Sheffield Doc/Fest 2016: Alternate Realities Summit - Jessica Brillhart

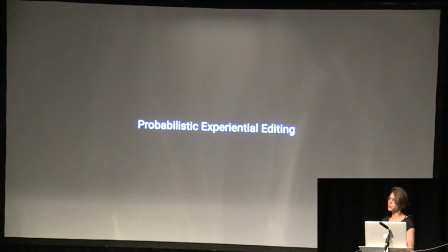[8:21]
And it's really three parts. It's evaluating or crafting the experiential potential of a world. It's how a visitor will engage in that world, and how, as the creator, I can respond to that. So let's take something like attention.
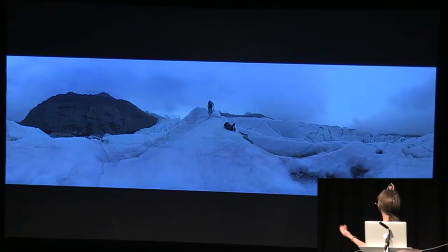[8:35]
If you look at this, or if you're in a VR experience, it's generally just glacier, and then there's one singular human being that's walking and making a noise. Now, I can't be 100% sure, but I can make a pretty solid bet that that's where you're going to place your attention most of the time.
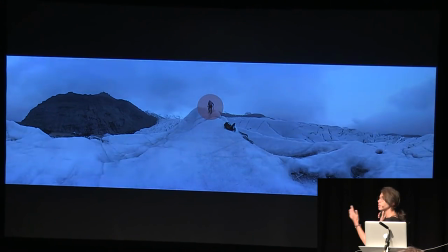[8:52]
And if I can gauge that, if it's very clear that that's what's going to happen, I can then use that to my advantage.
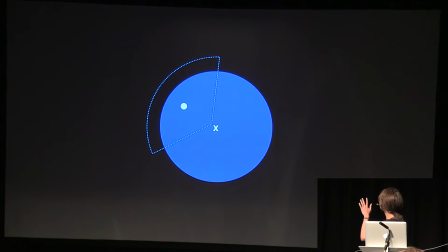[8:57]
I can then determine where your attention is likely to go and then match that with somewhere or something else in the following world that I want you to see.
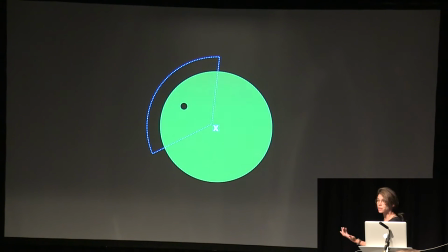[9:07]
I've been calling this matching on attention, which, you know, makes sense. And it could just be something that I want a visitor to see.
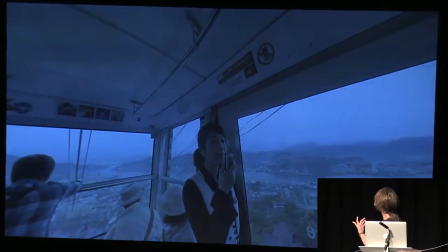[9:16]
So if you're checking out the Glacier guy, I then meet you with a character in the next world that would be interesting for you to see.
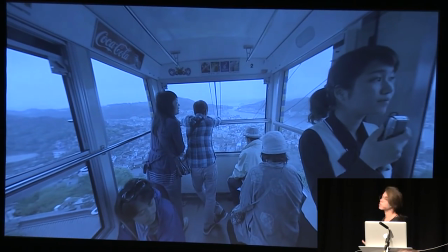[9:23]
And then you start engaging there. Or it could be a spatial thing, just for the comfortability of the viewer,
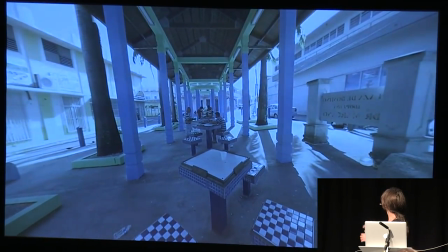[9:29]
where I can orient the world a certain way, you're looking in one direction, and I can reinforce that direction in the following world.
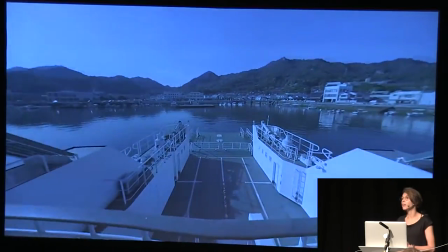[9:35]
And it's made editing in VR for me and for others I've been hearing, which is a good sign.
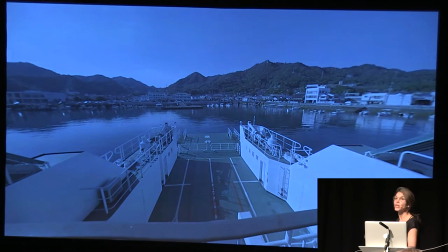[9:40]
I feel like I'm just sort of talking. I don't know if anyone's doing anything. But it's actually been working for folks, and it's become a bit of a conversation.
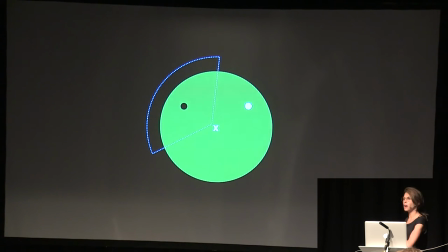[9:49]
And much like editing was when I predetermined an in and out point, and because in VR we hope you at least move around a little bit, where you place your attention in the beginning and where you place it at the end shifts. So if I know you start there, you're going to go there, I can meet you here.
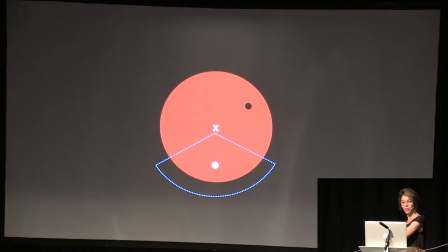[10:07]
And then if I know you're going to go here, I can meet you there.
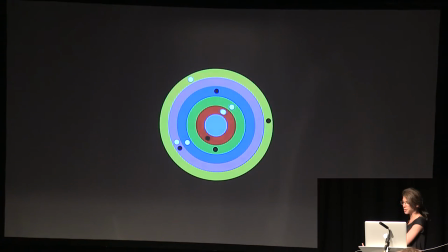[10:09]
It becomes this really, this kind of interesting way of unlocking the potential of the universe we create, all these worlds that we have. It gives it some sort of cohesion, which is really great. And it doesn't matter, I mean, if you don't go down that path, our responsibility as creators is like it's supposed to be okay.
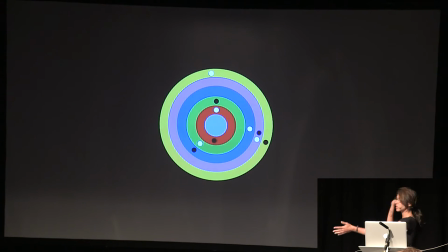[10:28]
But if we do our jobs right and we craft from the ground up, like this is just an example of montage, but if I were to know, okay, I know the path that I want people to take, I know the conversation I want to take, up, prior to even filming, I can start building that universe up.
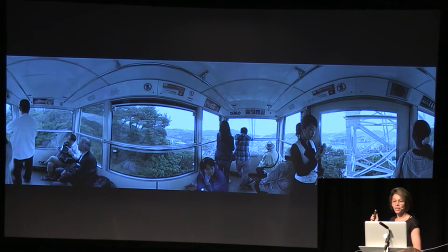[10:43]
But it gets complicated super fast. This is a tram scene and there's more than one point of interest.
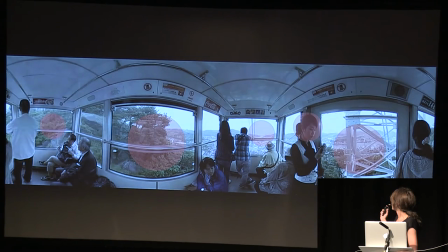[10:52]
There's like four or five. Now, here are rocks and it's utter chaos.
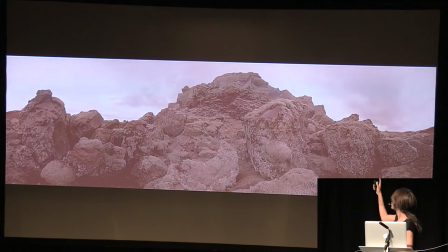[11:01]
I have absolutely no idea where you're looking. It could be that rock, it could be that rock, and depending on how much you like rocks, this could either be great or terrifying. Because for a lot of people, so many choices provide the chaos and actually makes you feel anxiety. But it could be a break. It could be like, I don't have to look at anything. This is fine.
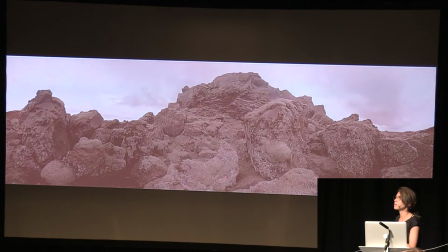[11:21]
And so that's when you start to really think about, okay, well, like, maybe it's like feeling or it's engagement. If there's something else that's missing, it's not so much the what, it's the hows and the whys, right?
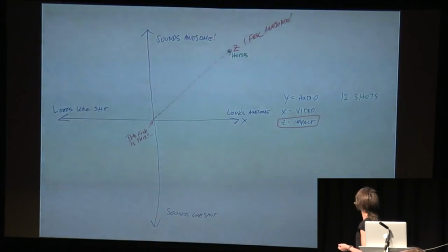[11:33]
Back in, back about a year ago, my first film, my engineers and I made this lovely graph, and it's very technical.
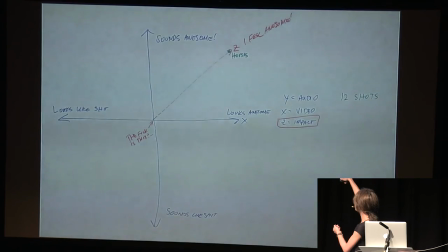[11:43]
It's, as you see in the y-axis, it sounds awesome, sounds like shit, looks like shit, looks awesome.
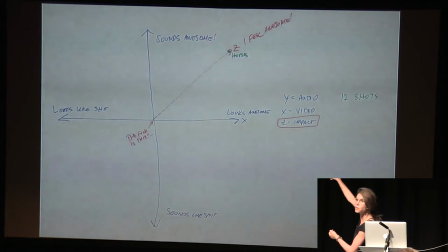[11:51]
Fuck is this is the vortex of confusion, we've called it, because that's sort of like, I have no idea why I'm here in the first place. And I feel awesome, which is on that z-axis, which we determined was impact at the time. And at the time horses was the stitch to beat.
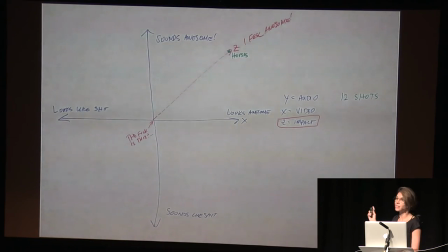[12:08]
And that was more to say that there's something that goes much deeper than what we see and what we hear. You hear it all the time when people are like, ah, I can take you to Machu Picchu. Great. Then what? Do I like Machu Picchu? Are there other things in Machu Picchu that are going on?
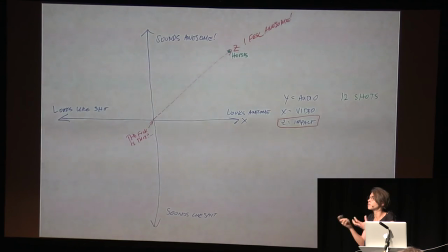[12:23]
Once you're in a different spot, if there's no substance, if there's nothing to feel, if there's no engagement with me, I have no reason to be there. I want to leave." So it's a difference between something like meh and awesome, as cool as Machu Picchu might be.
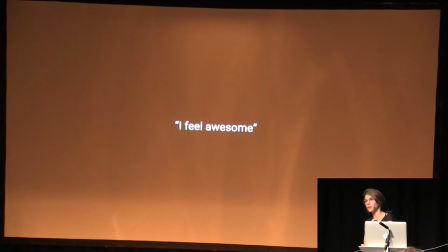[12:40]
And the kind of truth of this is that we don't really know what this means anymore. We don't experience things the way that we used to. We take photos, we check in, we tweet. I'm as guilty of it as the rest of you.
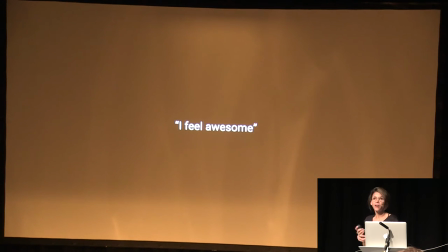[12:53]
Maybe some of you just don't, pragmatically just don't use technology and maybe that's great. And what's interesting is that technology is sort of doing the reverse now. It's asking us, it's actually providing us a way in to remember what it's like to experience things. And that's why you see people put on a headset for the first time, they have this experience, like, whoa, I've never, you know, that's so great.
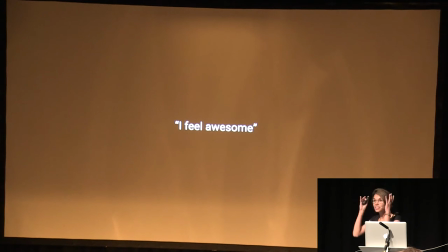[13:12]
It's like, yeah, because you're there. And you have to just deal with being there. And that's all you have to do. There's no expectation other than just doing what you feel like doing. And that's a remarkable thing to have happen.
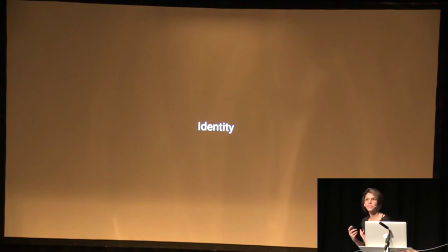[13:24]
Because then you start to think about, okay, okay, now that I'm in this space, now that it's about engagement and how I feel, what are some of the things that seem to be really working? And things like identity, things like having validation in the real world is something that we always strive for. We should always try to have validation in the virtual world too. What is my purpose there? What is my meaning for being there?
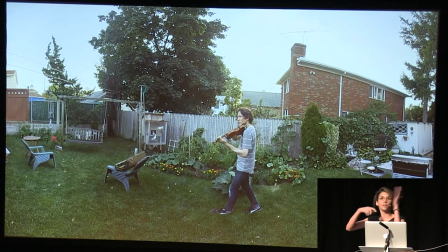[13:45]
And it can be as simple as something like the height of the rig. I've seen so many things where the height of the rig is everywhere, and I've made the same mistake where it's just like there's no rhyme or reason for it. We relate to people on certain levels. You can relate to the main character by keeping, you know, this is Tim.
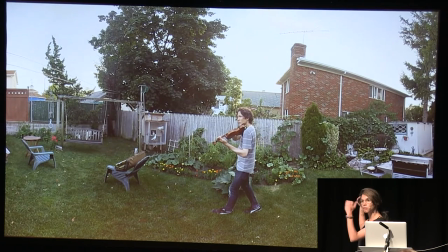[14:00]
I could be Tim's height. And that means that I can relate to Tim. It just feels that way.
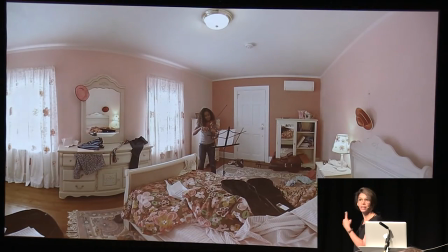[14:05]
It feels like, okay, I'm on the same level as Tim. I get it. Now, if I kept Tim's height in this shot, that would be a total power shift. If I'm supposed to be relating to a kid, and I'm the height of an adult, if I'm going for that, fine, but if I'm trying to relate to her, I should be the same height as her.
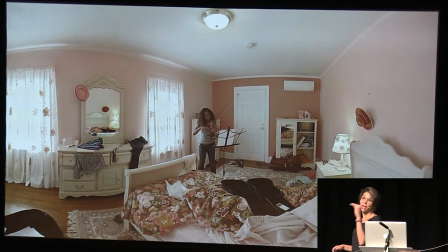[14:23]
looking down on a kid versus looking at eye level at somebody is very different
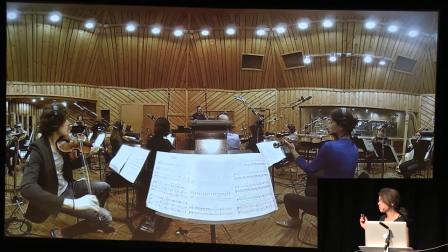[14:27]
and something like an orchestra um you know i am i part of the orchestra am i a musician and if so why would i be standing up in the middle of the orchestra i should be sort of where they're sitting right i should be able to see them as my as my you know comrades as my as my uh as the group that i'm a part
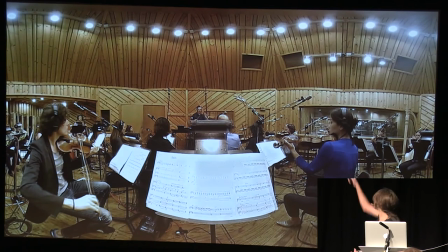[14:44]
of and if i am standing then i guess i'm the conductor but then there's a conductor there already so that doesn't really help right so it's all about understanding how the worlds and the way that we build worlds actually are a reflection of our identity as well. And we're constantly looking for that. Relationships.
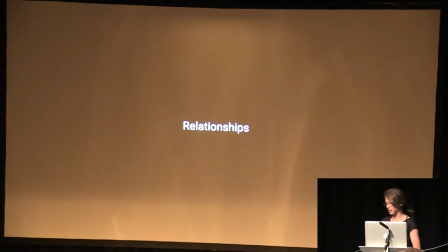[15:01]
So, and it's interesting how, something that we've also noticed is that if you,
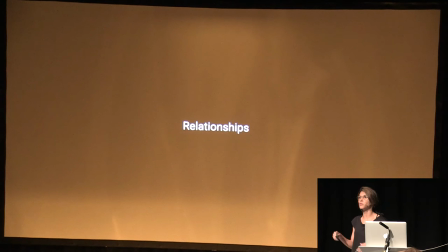[15:08]
we throw you in, generally in some VR experiences you're thrown into an experience and you're expected to be friends and relate to everyone. I don't know any social situation where that has been fine. You know, like we all slowly build relationships. Sometimes they're faster than others, but generally speaking, it's a process.
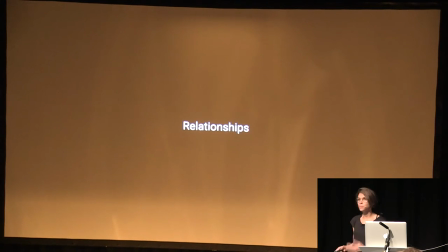[15:27]
So in a virtual space, when we're meant to be with other people, that's something that could be a very powerful experience for someone. I build a relationship with a hero because originally they're far away, but then they come closer to me. It's not just, hi, you're right here.
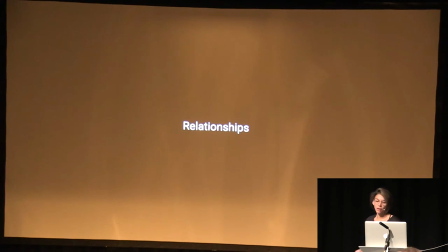[15:40]
It's this, you know, this depth that is earned. Something else that's really interesting, I'm from a small town in Pennsylvania, and what we do, you wouldn't notice none of that by looking at me, but something that we do in farm country is if you're outside,
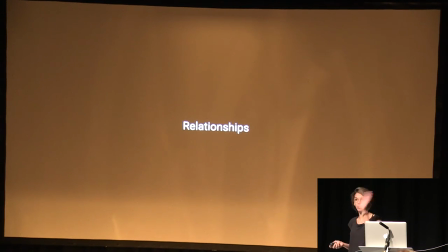[15:59]
regardless of who comes by in any car, you wave. That's it. There's no engagement. There's no like, hey, how are you? How are you doing? How's your family? It's literally just like a nod or like that. And that's just a simple expression of hi, I see you. And it feels good.
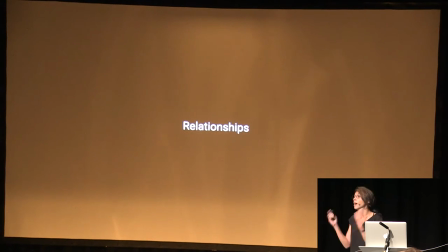[16:17]
You feel like you're part of the community. you feel like you're present, you feel like you're there. Eye contact and an experience also can serve for that. A small wave, like even just a slight bit of acknowledgement. Presenting can sometimes feel a bit like, ugh, like I don't really want to be sure.